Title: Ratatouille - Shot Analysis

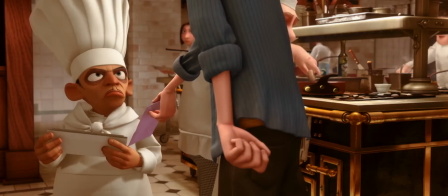4:06 When Linguini hands Chef Skinner the letter, we see another character coming from frame right, walk past them and disappear into frame left.
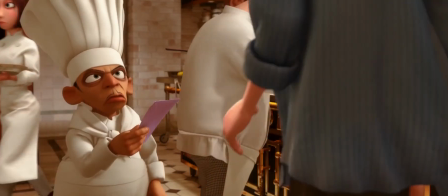4:14 This foreshadows the next shot.
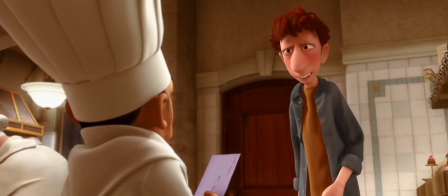4:16 When Linguini expresses his wish to acquire a position in the kitchen, she walks from frame right to left, into the kitchen again.
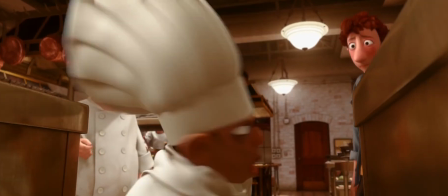4:25 Even as Chef Skinner is leaving for his office, he's still the barrier that separates Linguini and Chef LaRose.
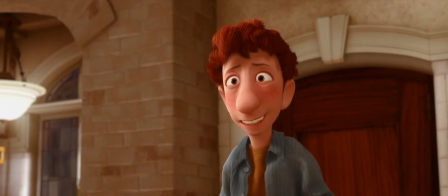4:33 And even after Chef Skinner decides to hire him, he was still being separated from the kitchen by a pillar.
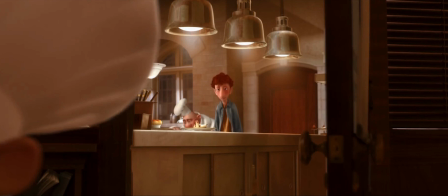4:41 It was until this frame, when Linguini was finally standing beside the kitchen without any obstacles or a line of separation, although we can still see him being trapped at the middle third of the frame.
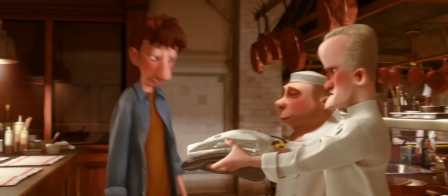4:54 And now he's finally part of the kitchen, and that's the end of the sequence.